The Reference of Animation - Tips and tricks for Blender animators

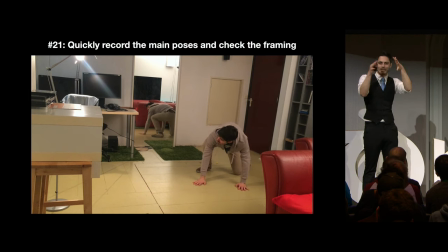Like, are you accidentally cutting your own head off or are you not in the frame? Otherwise, you start doing all these performances that are kind of useless.
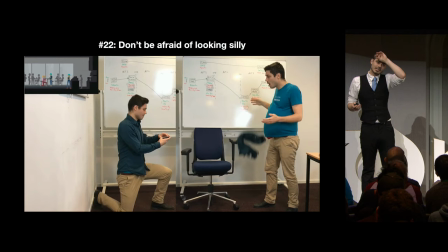Don't be afraid of looking silly because honestly, your profession calls for it.
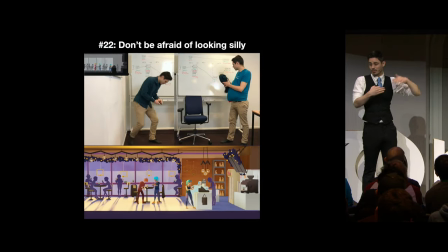So you have to just be silly. I mean, there's no way around it. But the sooner you get past that, the better performances you're able to give.
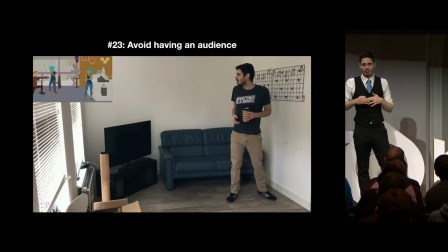Now, do try to avoid having an actual audience.
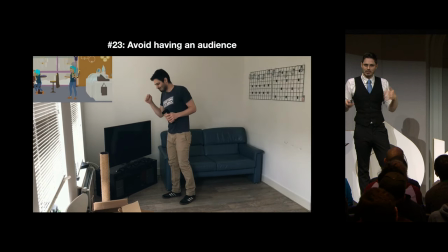The exceptions to that is maybe if the director is there and they're trying to work something out with you,
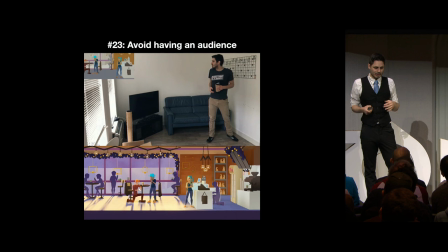or potentially you have another animator that's kind of helping you out. But basically, it's just a distraction.
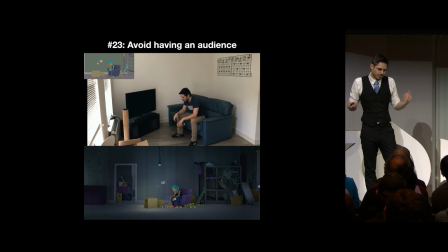It serves no purpose, and yeah, it takes away from being in the moment.
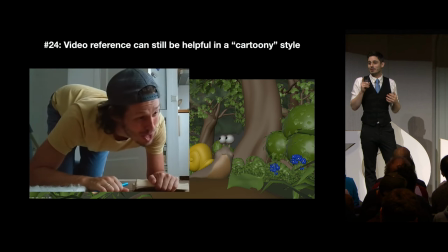This is from Rick Schutte, my coworker. I just wanted to show also that even in more of a cartoony style,
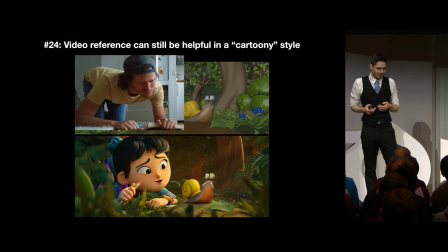it still can be very helpful to kind of figure out the timing and the kind of main poses for it.
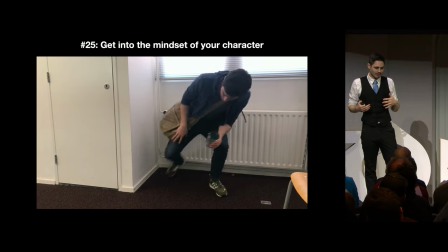When you start out and you're about to do your performance, just take a breath and really think,
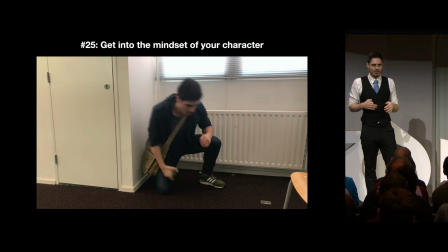go into the mindset of your character and just imagine that you're in that scenario. And, you know, all of a sudden you see the level of urgency. This might also mean that if your character is supposed to be very tired, do like three push-ups or whatever.
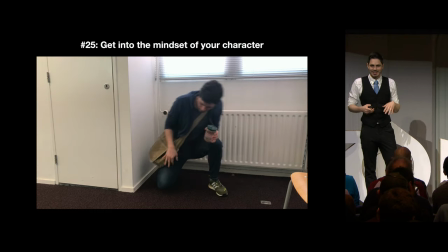Like get your body a little bit fatigued. Sorry, two push-ups? I don't know.
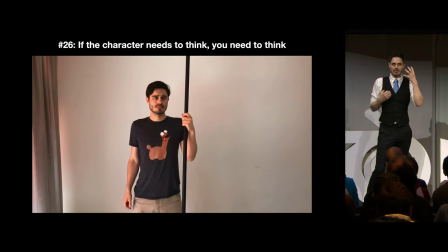So if your character needs to think, there's something in the performance where they are thinking about something, you need to incorporate that into your performance.
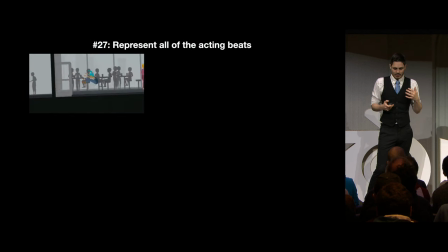So you need to have a beat of thinking in there. Make sure that you represent all the acting beats.
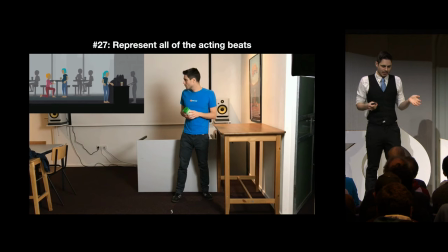In this example, it's not too bad. It's like you have more or less eight beats maybe. But in some shots, it can go all the way to like 20 beats.
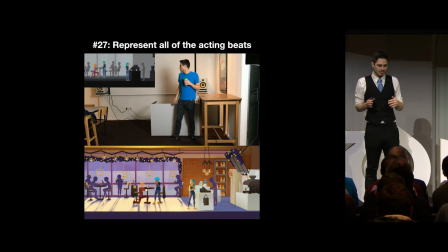And you don't want to accidentally be skipping them or like doing them in the wrong order. So in some cases, if you have a really long shot, maybe you might want to consider breaking it down into smaller chunks to work with.
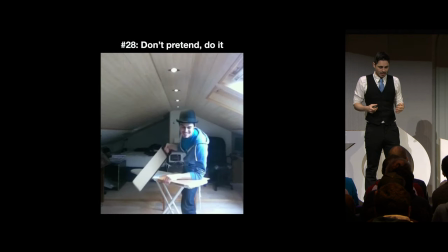Or you just rehearse a lot. This is from an old school project I did.
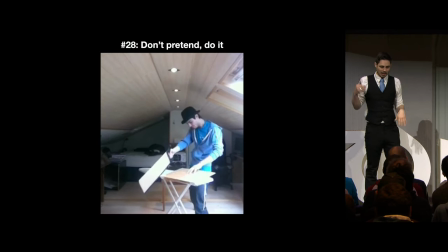And basically, if you're doing something that relies on body mechanics, don't pretend to do it.
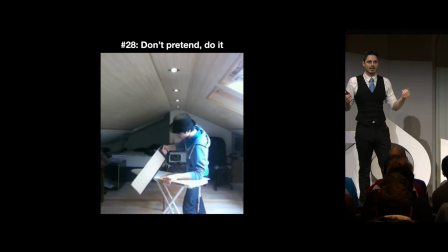So the equivalent would be if your character needs to pick up a heavy box.
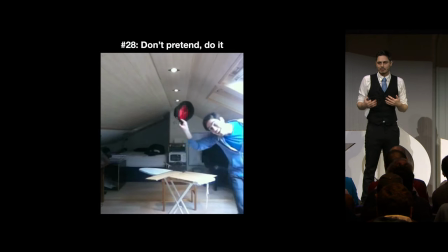Well, if you only have an empty box, well, I'll just fake it. You will see the body mechanics is wrong and your performance is based on top of it.
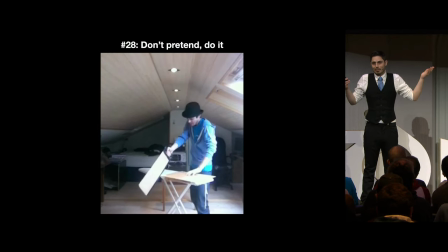In this case, I was sawing a box and I thought, this is fine, I'll just fake it.
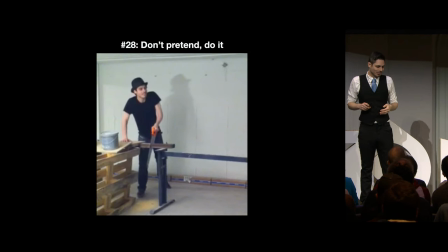And the teacher was really angry, and he got me to redo it and actually saw a piece of wood.
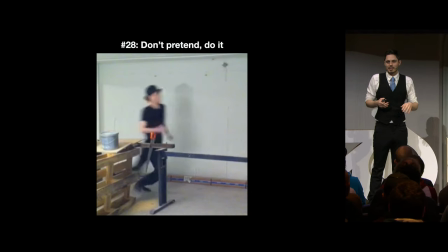And it's true if you actually go over the body mechanics, and it changed my performance also.
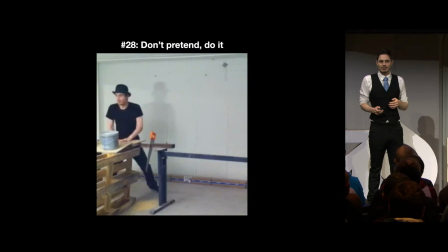In any case, some things I cannot physically do. I am not a very fit person.
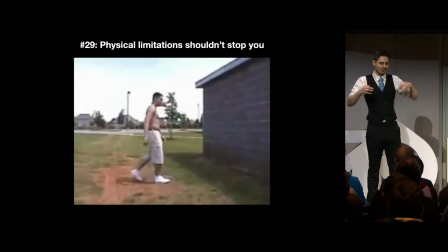This was a school project where we were basically tasked with creating some kind of collage that has a parkour run in it and trying to combine a kind of a compilation and figure out if you can create something that flows together.
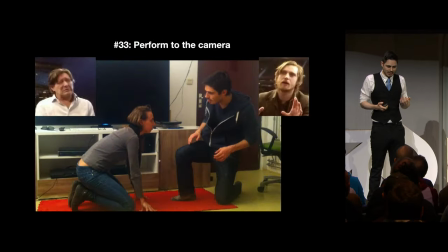I mean, it's an interesting experiment. You can experiment things. 33, perform to the camera.
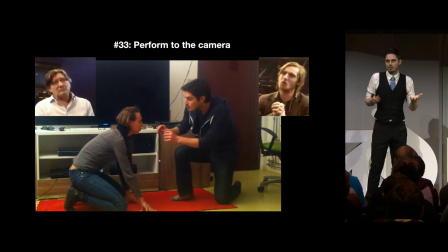This is kind of a rule of thumb for, for example, stage actors because, you know, if you're watching a theater play and they keep talking like this or whatnot, it's not very nice.
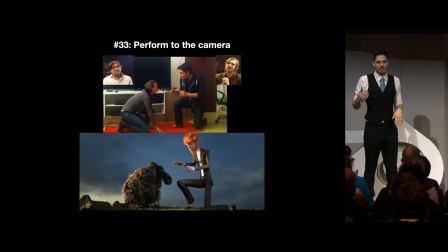So as a rule of thumb, unless there's a reason for it, try to kind of angle your body towards the camera. There is a reason. I mean, it's not random that I chose my right leg to be in the front here because it rotates my hip and it forces my torso to be more open towards the camera.
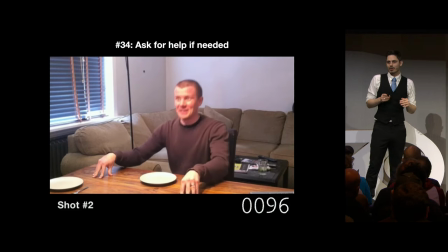And in some cases, you might want to ask for help with other animators that are just amazing at giving great performances.
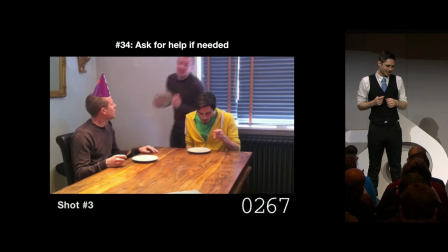This is my friend and animator, Sikyore. This was for a school project.
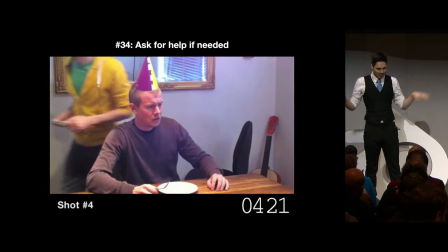He does just such amazing performances of over-the-top acting that it fits really the style.
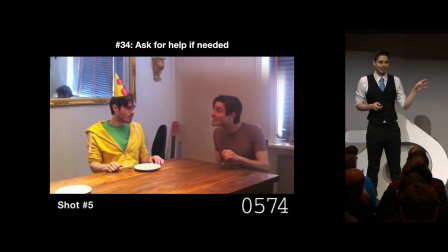Sometimes in a project you might have an animator that you're working with that is just so amazing
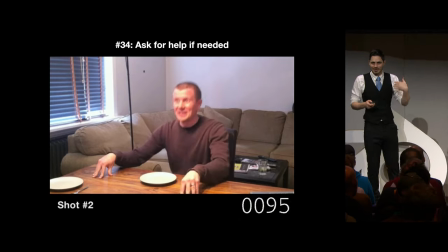at portraying this one character that you kind of want to get him in there and help you out.
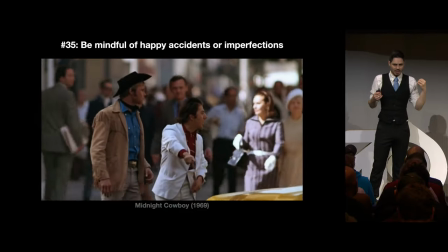Be mindful of kind of happy accidents. This is something that you see more in live-action films.
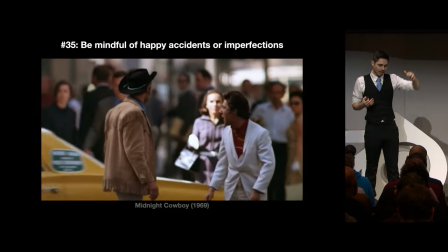This is just an example in Midnight Cowboy, where an actual taxi ran a red light while they were shooting,
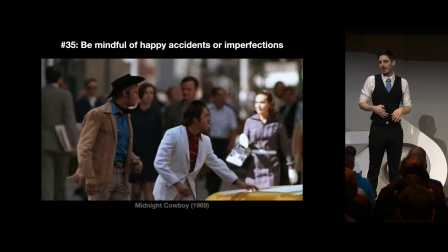and Dustin Hoffman got really angry and yelled, I'm walking here, you know, and that's not in the script.
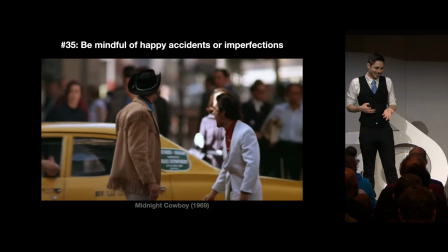But they left it in because it felt very genuine to the character. It became actually the most famous line in the entire film.
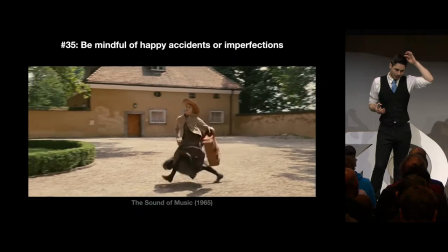Or another example where in The Sound of Music,
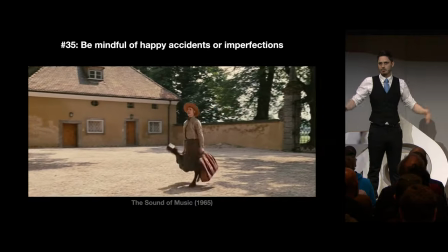Julie Andrews does this amazing performance of a song all about how confident she is.
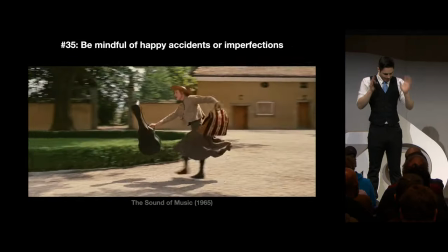I'm so confident, I'm so confident. And in one of the takes, right at the last shot of that performance, she just happens to trip.
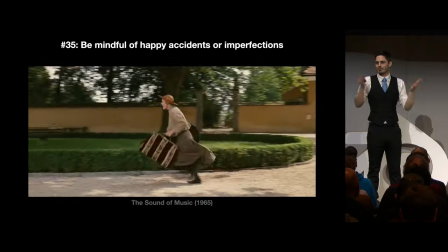And the director loved it because there's a poetic irony going on there.
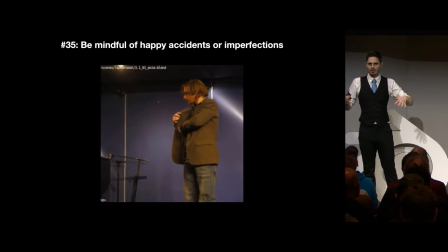So an equivalent of that for me, in my work, is, for example, we had some footage of the voice actors for Cosmos Laundromat, and I noticed in the footage at one point he was doing this thing where he was meant to light a cigarette,
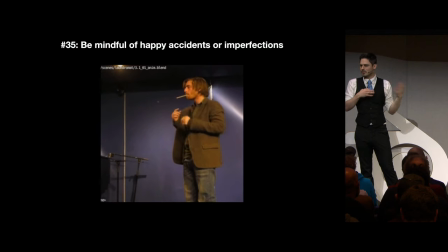but he did it in the wrong order. Just in the moment, he kind of forgot in which order to do it. And it felt so human to me. I wanted to grab that and put that on the character. But in this moment, he actually needs to be doing something different.
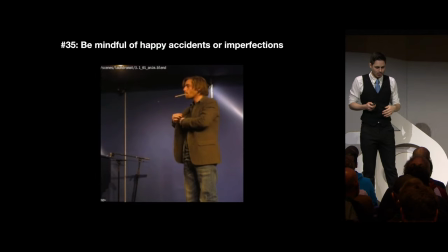He needs to be closing the door behind him of the washing machine. he just crawled out of so i did a performance that tried to kind of encapsulate
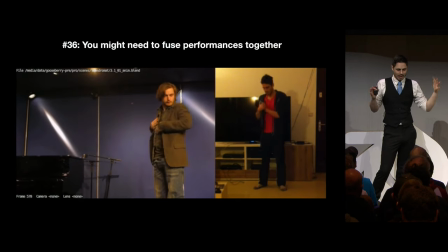both things and then and this is another tip this you might consider having to fuse performances together it's not always easy but you can do
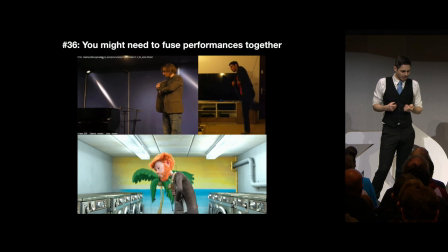it um amazing perfect um
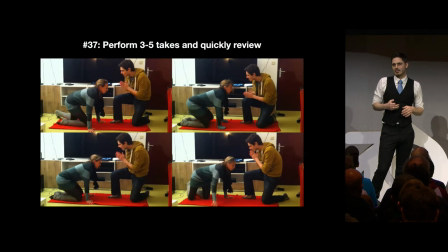when you do takes uh please don't do like 20 takes,
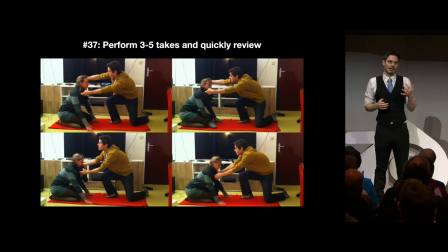50 takes per recording. It's too much stuff to analyze and review.
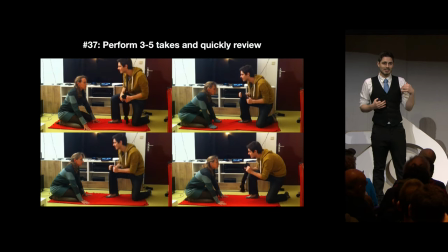That's my child. I love you.
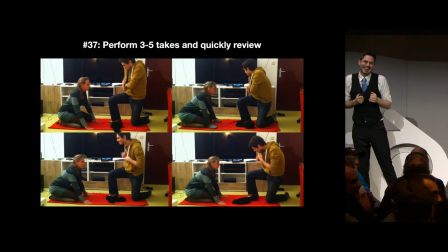So do, you know, if it's a really long shot, then definitely just do one take per recording.
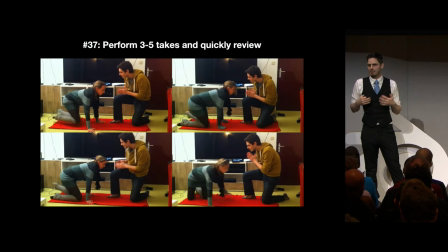But on average, I would advise maybe three to five takes and then just stop,
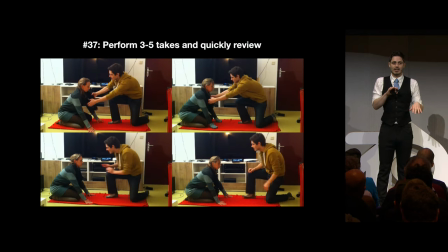go take a look because you might find that oh i'm angling my body here weirdly or
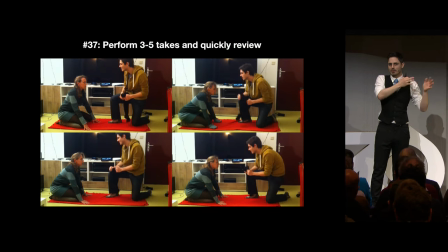i'm doing this gesture that doesn't work well it's good to know that right away before now doing another set of takes if
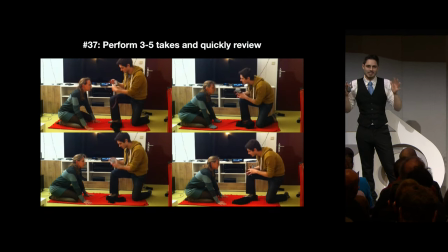you've just wasted a lot of time you that's the whole thing of this you want to waste as little time as possible and just try things out as efficiently as possible
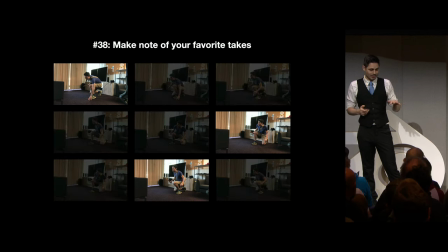also once you're done with all your favorite takes all your takes really make note of your favorite ones and not only that be a little bit brutal all the ones that you know will never be used just delete them because this is also another thing as you move into the next step in
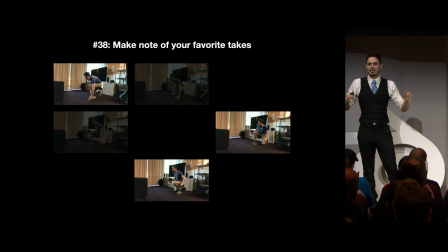the process of getting all the footage and editing it if you just if you just have like 50 different video files you just clutter everything up so try to be also kind of lean with the stuff that you're working with.
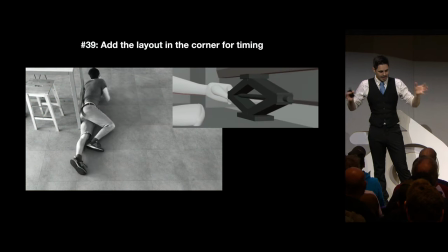As you start editing together your footage, I do really recommend adding the layout in its current form from the edit into the corner.
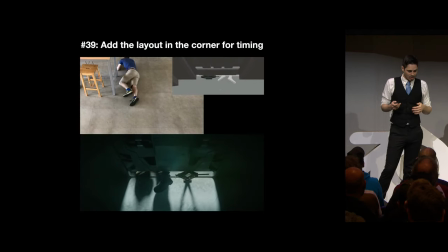It just kind of helps with guiding the timing. And also I kind of like it when when I put an adjustment layer
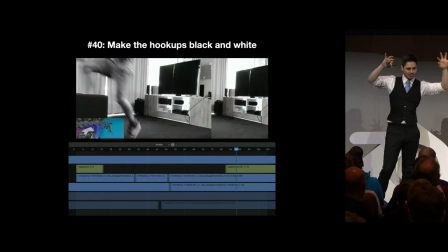for kind of that extra little bit of the shot before and after and I make it black and white.
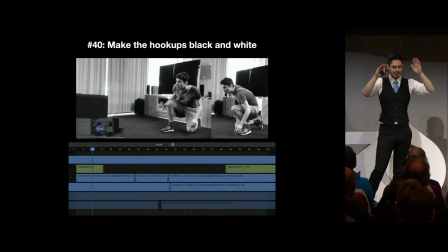That way it's easy for me to get a little bit more context for the actual reference, but it's very visually clear to me when the shot started and when it ended. 41, export with a frame counter.
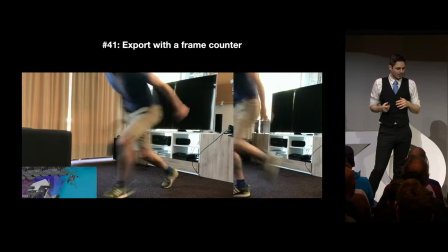It's kind of small.